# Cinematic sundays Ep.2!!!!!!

Welcome to Cinematic Sundays. And today, we look at the bright side.
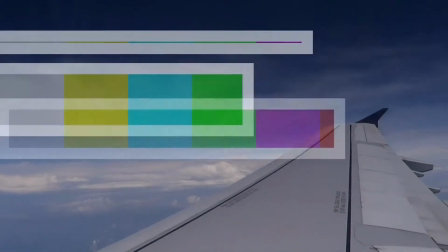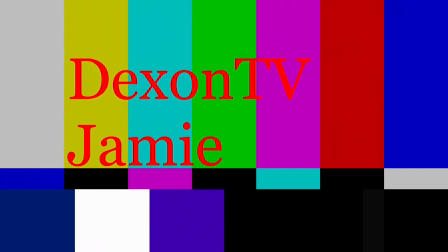Welcome to Cinematic Sundays. I'm your host, Jamie Doyle. I haven't seen you guys in forever. I've been procrastinating a second episode for so long you don't even know. And today we're going to talk about my little friend. His name is Light. So, we're going to do some experiments with lighting. I know there was one scene that I did that had particular, very nice lighting in particular. That was a scene from a video that I didn't actually post, mainly because I never got around to finishing it, and that was running for myself episode 2. I may still have it on my camera, I'll see if I can find it and show it to you guys. If so, it'll probably be inserted here.
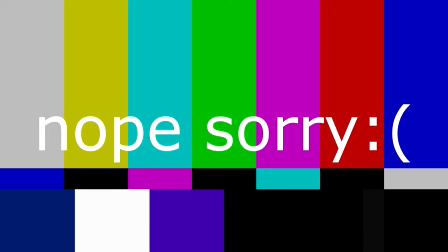No? Okay. And yeah, so today we're going to do some experiments with the lighting. First I'm going to show you my lighting kit, and then we'll be back. So cut to bumper.
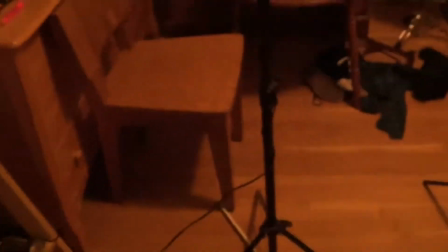90s
So my lighting kit is pretty standard.
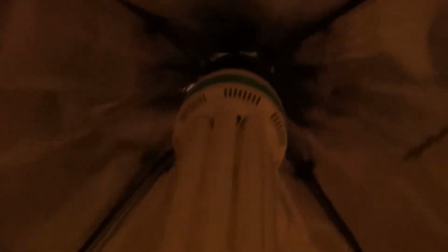92s
It consists of three softbox lights, one with a single bulb and a very large bulb indeed.
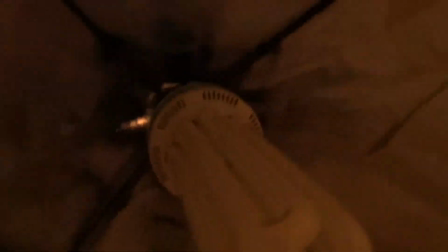100s
This is a CFL. It's the one I used in the intro it's very bright and yeah and
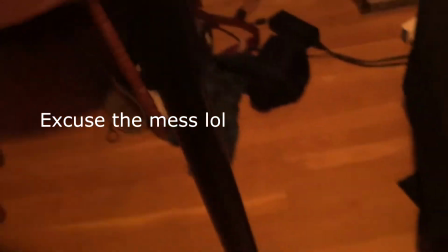107s
then i have two stands like this that are smaller
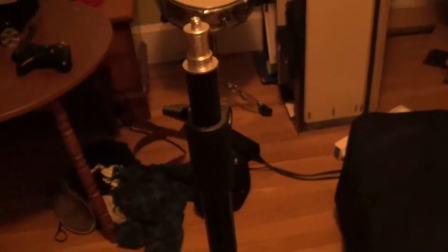113s
um these two are the smaller ones one thicker stand that i use for
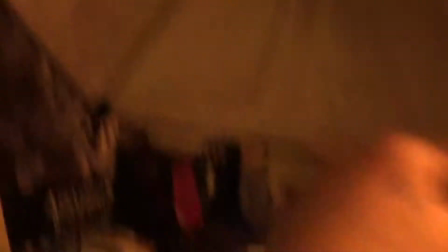118s
a boom pole that hang usually it's this light on then two other lights like this except
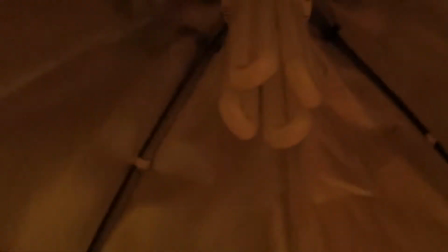123s
they have four sockets And then I count my green screen
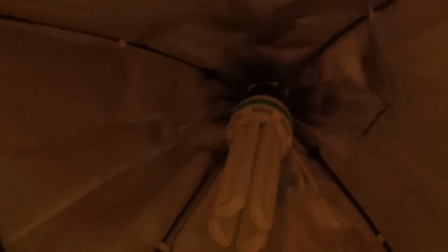128s
as a part of the lighting kit,
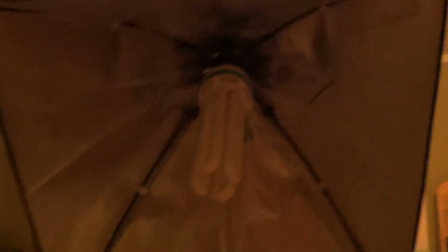133s
mainly because it's mostly used with these lights.
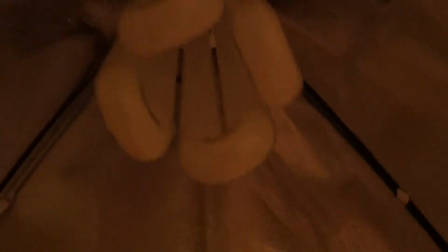136s
And then there's also a work light that I use as well.
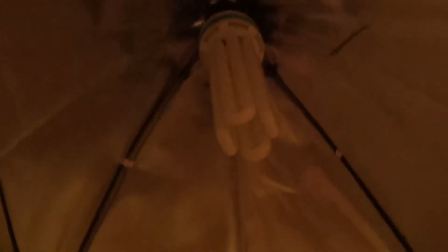144s
And then I have various bulbs. There's a lot of ways to make light look different. I have a very simple one light, technically two because of my other one, but this is really the only light that's showing because of the exposure setting. But there's a lot of ways to experiment with light. Some ways in particular are I can make it look like there are cars passing by and headlights moving by.
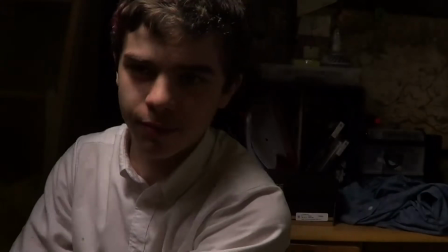173s
If I simply, just by simply rotating the thing, if I can get it steady here,
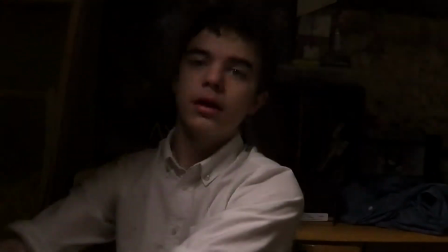180s
just by simply rotating the light, I can make it look like there are lights continuously passing by. And of course the other one, just getting the thing untangled here. And there are some other ways I can do it as well.
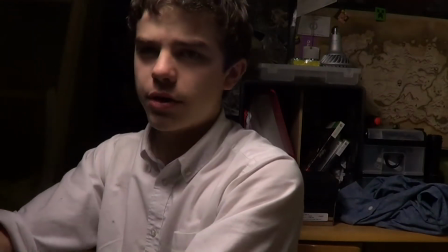194s
Well just by rotating it a little bit I can make it look like
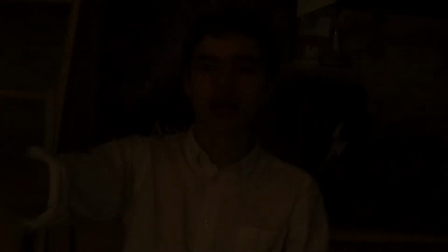199s
a door being opened, maybe.
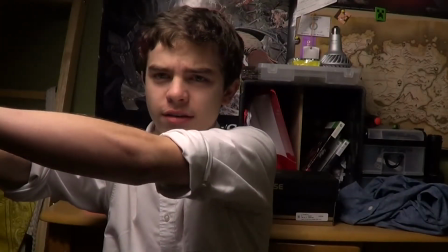204s
And you can also do things like have it, if I can again get it to work,
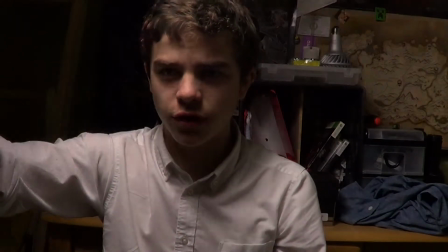213s
you can also make it move in interesting ways up and down, left and right,
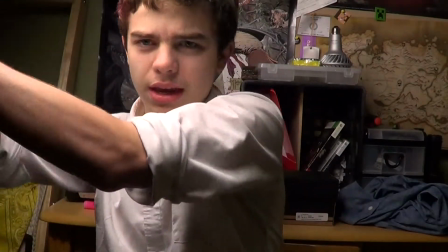219s
and simulate maybe some things said, if you have a night scene, a nighttime scene in particular, you can actually make it seem like there are things that are moving in the background that have lights on them.